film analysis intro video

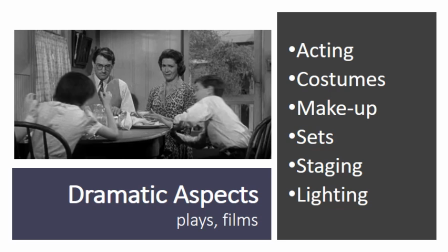246s
In the movie, she's wearing a dress, and it's the first time we've seen her in anything but overalls. It would be consistent for the time and place for her to wear a dress to school, and the movie adds a scene, the breakfast scene, where she first appears in the dress. There are other references in the book to the fact that she hates to wear dresses,
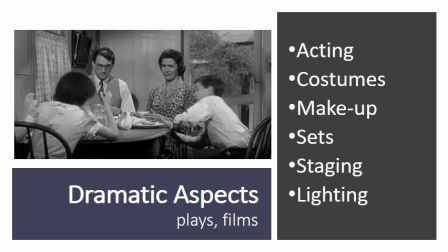266s
so it seems like a reasonable choice to add this scene here and cut out the references to the dresses later.
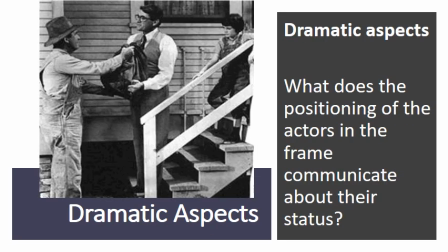274s
Let's look at the staging decisions made by the director. Look at how the actors are arranged on the set. Think, what does the positioning of the actors in the frame communicate to us? Atticus is in the middle. He's a focal point. He's higher than Walter because he's on the first step. Does this make him seem more important, more dominant?
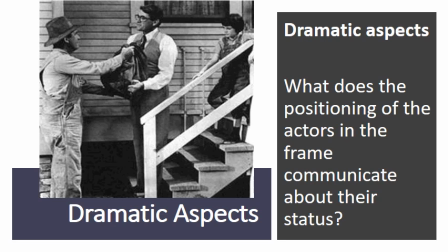293s
Atticus's face is mostly facing us. The lighting is such that his face is well lit and his white shirt practically glows. Mr. Cunningham is lower, his face is turned away and is in shadow. He is reaching up to Atticus, who's receiving the bundle.
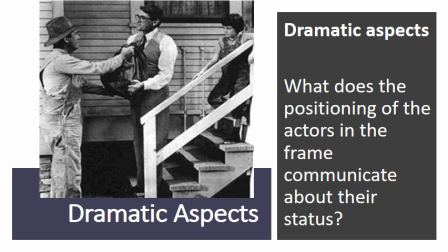309s
Even Scout is placed higher, or at least as high as Mr. Cunningham. It's not a huge point, but the director had to choose for them to stand somewhere, and the choices he made make Atticus stand out.
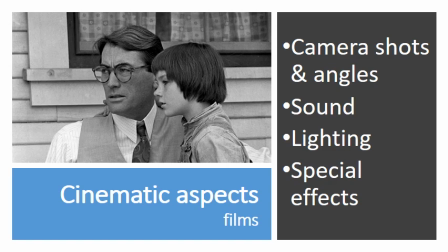323s
Cinematic aspects of movies are things that are unique to movies, or at least a major element of films. Things like camera shots and angles, sound, lighting, and special effects.
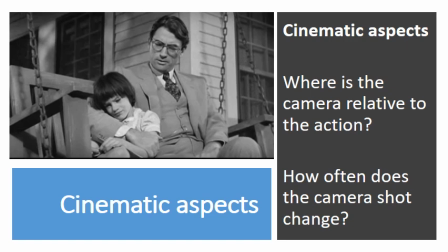337s
Cinematography or camera work is very important to film. Movies are made up of a lot of very short camera shots, and we'll spend most of the rest of this lesson learning about them. When we're looking at cinematic aspects of film, we might be asking, where's the camera relative to the action?
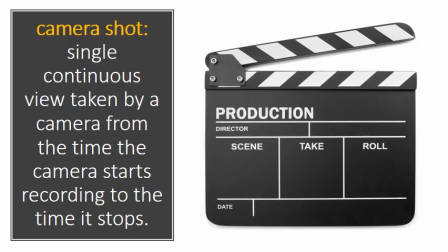352s
And how often does the camera shot change? Movies are made up of thousands of shots spliced together. When you're in the audience at a play in an auditorium, you see the stage from the same angle the whole time. But in a movie, the camera angle changes constantly, often several times a minute.
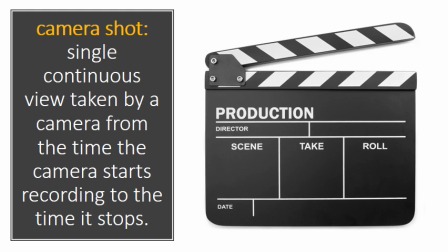370s
How fast the movie cuts from shot to shot is an important factor in determining the pace of the movie. A movie feels slower if there aren't constant changes of camera angle. You're going to stop this video and go on to the next page where we're going to learn about camera angles.